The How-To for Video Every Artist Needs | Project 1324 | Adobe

Hi, my name is Emily Anne Hoffman. And I'm Paul Tran. Today I invited my friend Emily over to help me make a video for one of my poems.
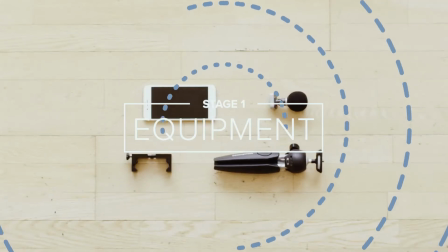0:06 And it's actually really easy. First, let's talk equipment. For most of us, an iPhone and tripod will do the trick. iPhones have a built-in microphone and can record 4K. You can also find a cheap tripod online, so you can ensure that your video stays steady and your framing consistent. Sound quality is super important. So for this video, we're going to plug a mic into the phone to make sure my voice is crystal clear. Now let's find a nice place to record. We want some place intimate so that the viewer notices you and not the background. We also want some place quiet so that we can capture high quality audio without background noise.
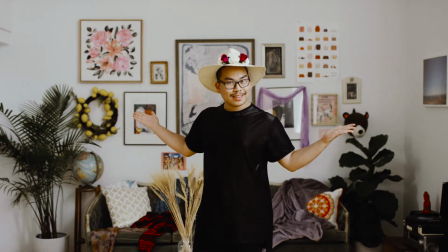0:43 Voila. Okay, Paul. I think there's too much going on here. We've lost you.
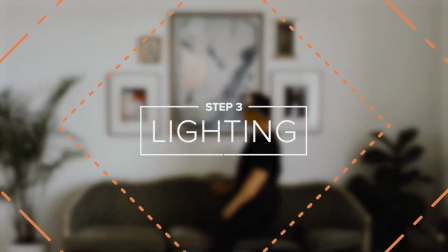0:51 Perfect. Perfect. Now that we know what we're going for, let's talk about lighting.
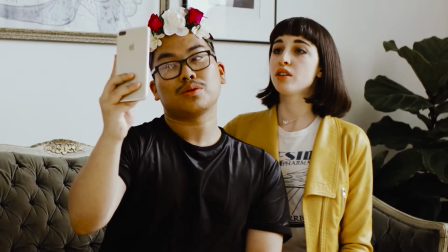0:57 What's your most selfie lighting? You want to be in focus, and the lighting should complement the tone of your piece.
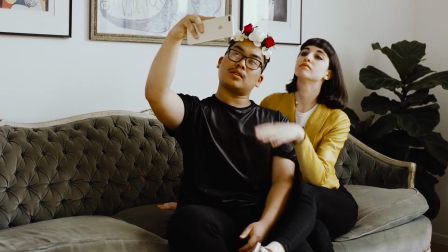1:05 I think the most natural and clear light will serve the poem best. That's perfect. Now it's time to compose our shot. We'll defer to the rule of thirds.
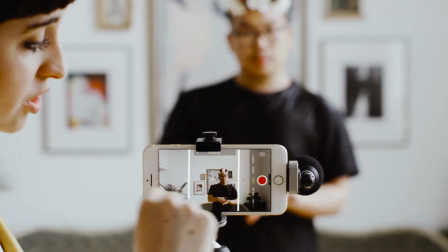1:16 By dividing the composition in three in both directions, you create focal points at the intersection of the lines.
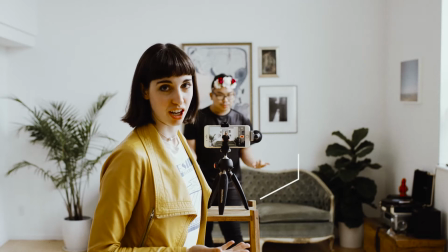1:22 We're going to push the camera in a little bit to get a tighter shot. Zooming in on the iPhone can degrade image quality. Poetry is intimate, we want our shot to be too. Color is another tool you can use to create an emotional and dynamic composition.
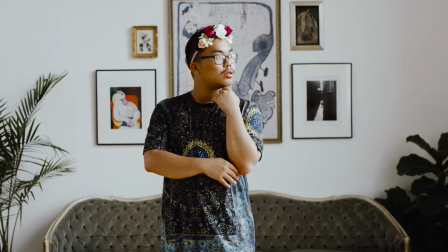1:36 Working with coordinating colors can help activate and unify your space. I think this is the one. Each poem is an act of persuasion. You have one opportunity to communicate your perspective and bring your audience into that point of view.
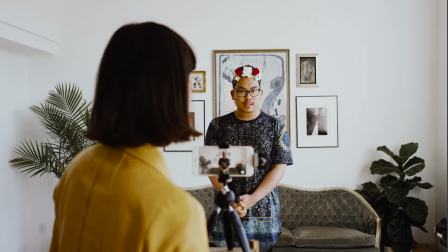1:50 When you're ready. Yes.
Elegy with my mother's lipstick. I climb down to the beach facing the Pacific Ocean. Torrents of rain sure the sand.
Paul, that was so amazing. When performing, we should use all of the tools,
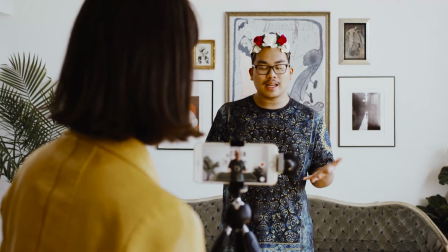2:07 especially our bodies, our face, to engage all the senses and transforming the space that we're in so that we bring our audience into the world. So before we post it, let's just polish it up a little bit. There's like a ton of free apps you can use for post-production.
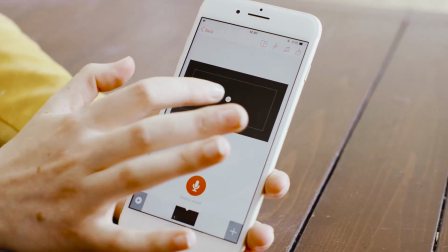2:20 This is Adobe Spark. We'll add our video clip. You can slide the slider along and get the best section of the performance.
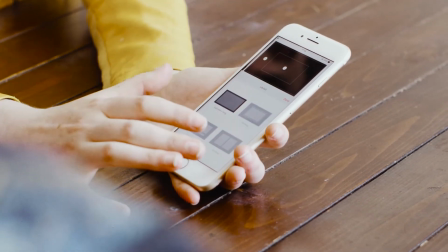2:29 There's like themes you can use, you can add music if you want, title cards, captions. Yeah, it's really simple. I always felt like writing a poem was giving a gift to the world. And right now the world needs poems that helps people change minds and decide to be better humans. And there's really no better way to do that than to create content that's accessible by everyone. Yeah, it's so easy to share. Post your work and just go make art.